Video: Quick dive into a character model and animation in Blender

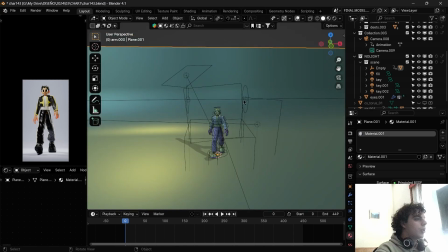So yeah. If we go here to light linking, you can see how these two lights have the no light collection, which includes, well, the scene because of this, and the eyes. And this one has the light collection, which includes just the rest of the stuff, the rest of the body.
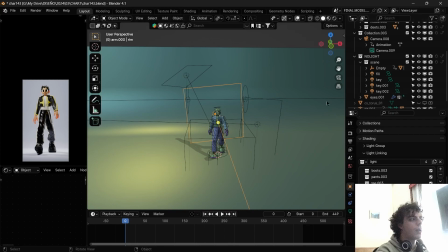The key light, the fill light, and the rim light have that one. So those are the three lights, the two main lights and the rim light.
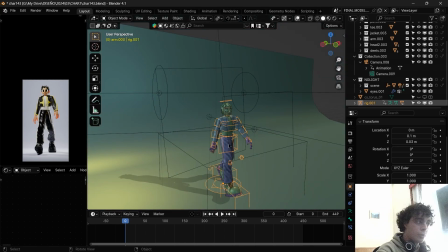That's the scene, and this is the rig. The rig, super honest here, I had such a hard time with the rig.
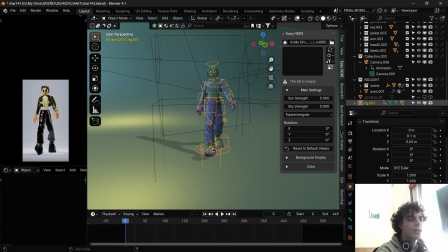How was this rig done? I downloaded the Auto Rig Pro. Magic, did magic.
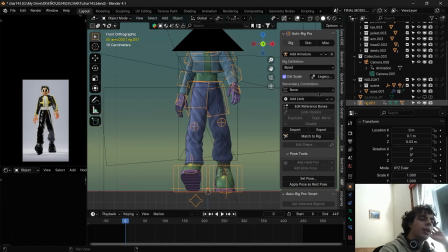You go into smart, you put the points where you want to put them, and then you just go into skin, voxel heat diffuse skinning add-on.
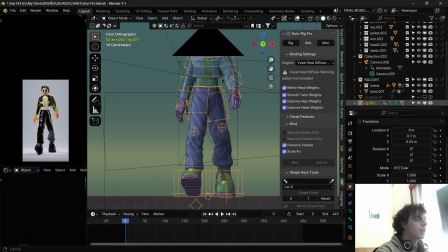Beautiful. It works so good. I did have to do some refining by going into the specific part and doing weight painting and having to go through all the
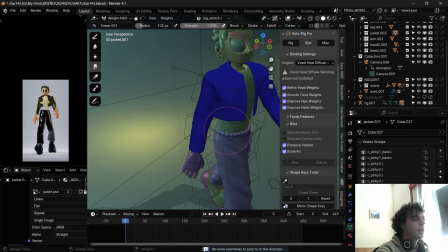vertex groups and seeing how they affected each part of the meshes,
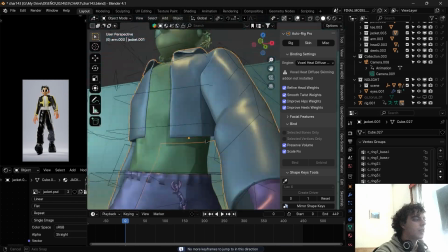but it's okay. Especially this jacket, which, like you can see, has some bending or some parts where it doesn't move.
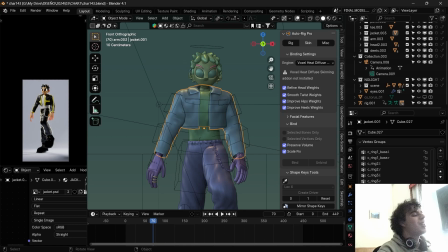This was the best version I could get from all of the ways I tried to rig it, so I'm more than satisfied and more than happy with the result.
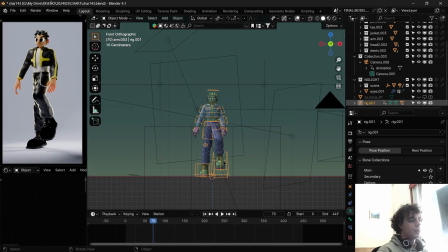Now, the animation actually done following a tutorial by Doodly, which is the best tutorial ever.
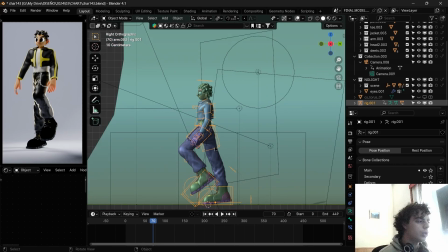That guy is wonderful. You should go check Doodly's channel. Beautiful.
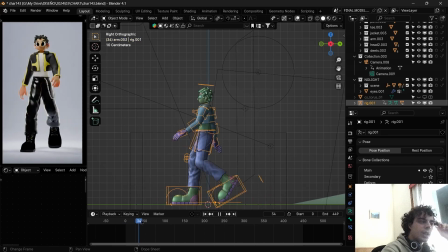I went through all the parts of his walk cycle tutorial, including the foot sliding up,
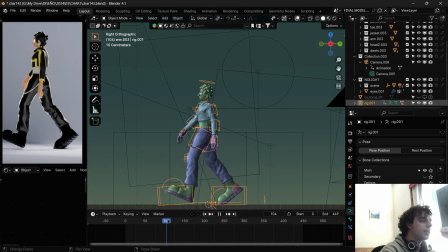the foot sliding back, then the foot going up, then the hands and the shoulders, IK, FK, head bobbing,
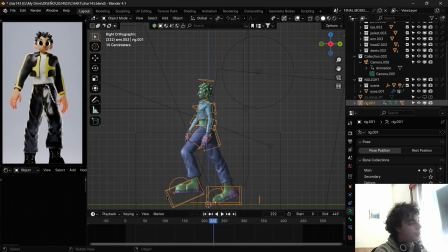headlock, shoulders, roll, beautiful tutorial. Even the waist bopping up and down, beautiful.
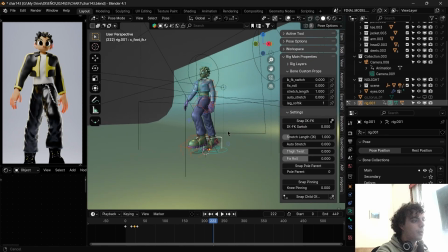And I was able to do all of that because look at this. Because this incredible rig allows me to grab the arms, for example, and make them IK or FK.
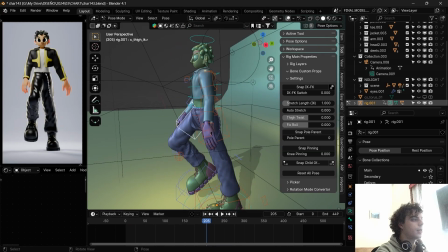In this case, it's FK because like this is forward to this and this. So in this case, I want them FK so they make the curves, so they make the sweeps. But originally it was IK, and I was so frustrated because I was like, damn, how am I going to do this? To realize this was a thing.
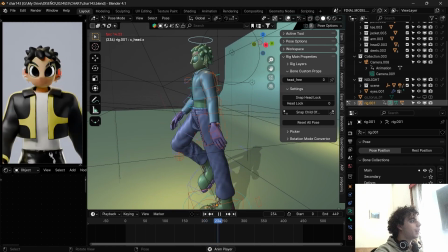Then you go into the head, and there's the headlock thing where you can make it so the head doesn't follow the shoulders or the upper body's movement.
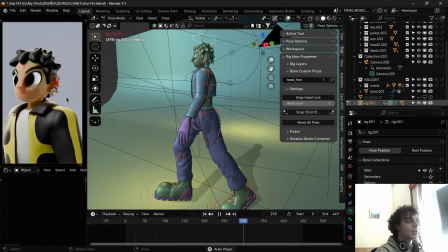I actually decided on it to follow it. I just felt like it was a little more expressive. But yeah, that was a beautiful, beautiful, beautiful tutorial.
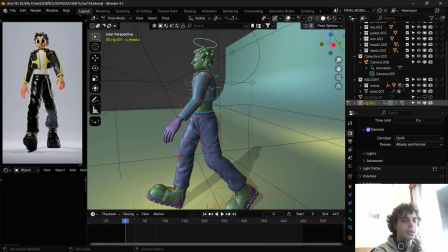This was rendered in 512 samples, denoised, no threshold 0.02, age punchy, nothing moved in the exposure, nothing moved in the gamma. And then I just took it into After Effects, gave it some glow, gave it some noise, gave it a little bit of color balance, just a little bit of saturation, a little bit of vignette, the basics.
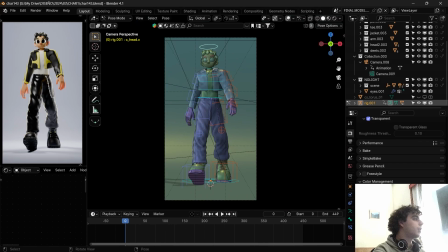I really didn't tweak that much. I made the lights a little darker so the background didn't pop as much and there was a little more contrast with the character, but really nothing that is not logical. And then the sound is just, I just found it in this library called Soundly.
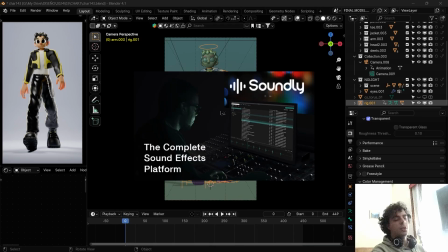You just go into Soundly and you can look up literally any sound ever.
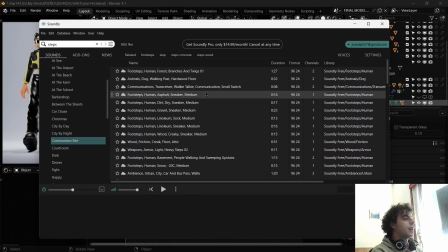I just looked up steps and I found one of these. I don't even remember. I think it was this one, probably.
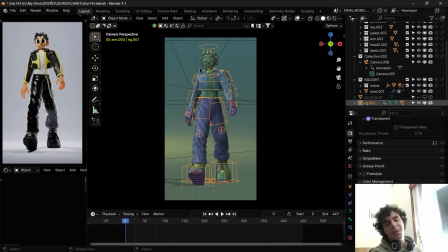I'm not sure. I grabbed that and I just gave it some reverb, gave it some, changed the speed so it matched the footsteps, and that's it.
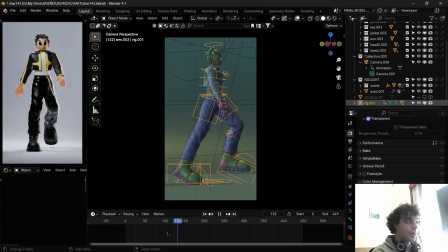That's how this animation was done. I think I went through everything. If you have any comments, if you have any questions,
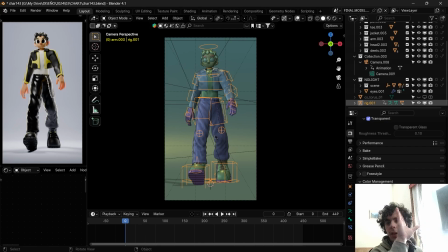feel super free to write them because I'm excited to read everything each of you have to say. I want to keep doing characters. I want to keep doing 3D creations. I want to keep doing beautiful stuff.
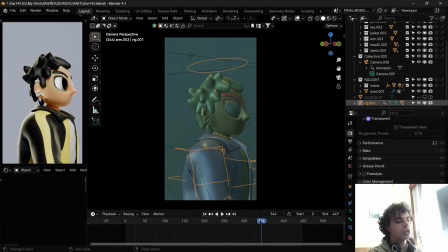So stay tuned and I will see you in the next video. Bye bye.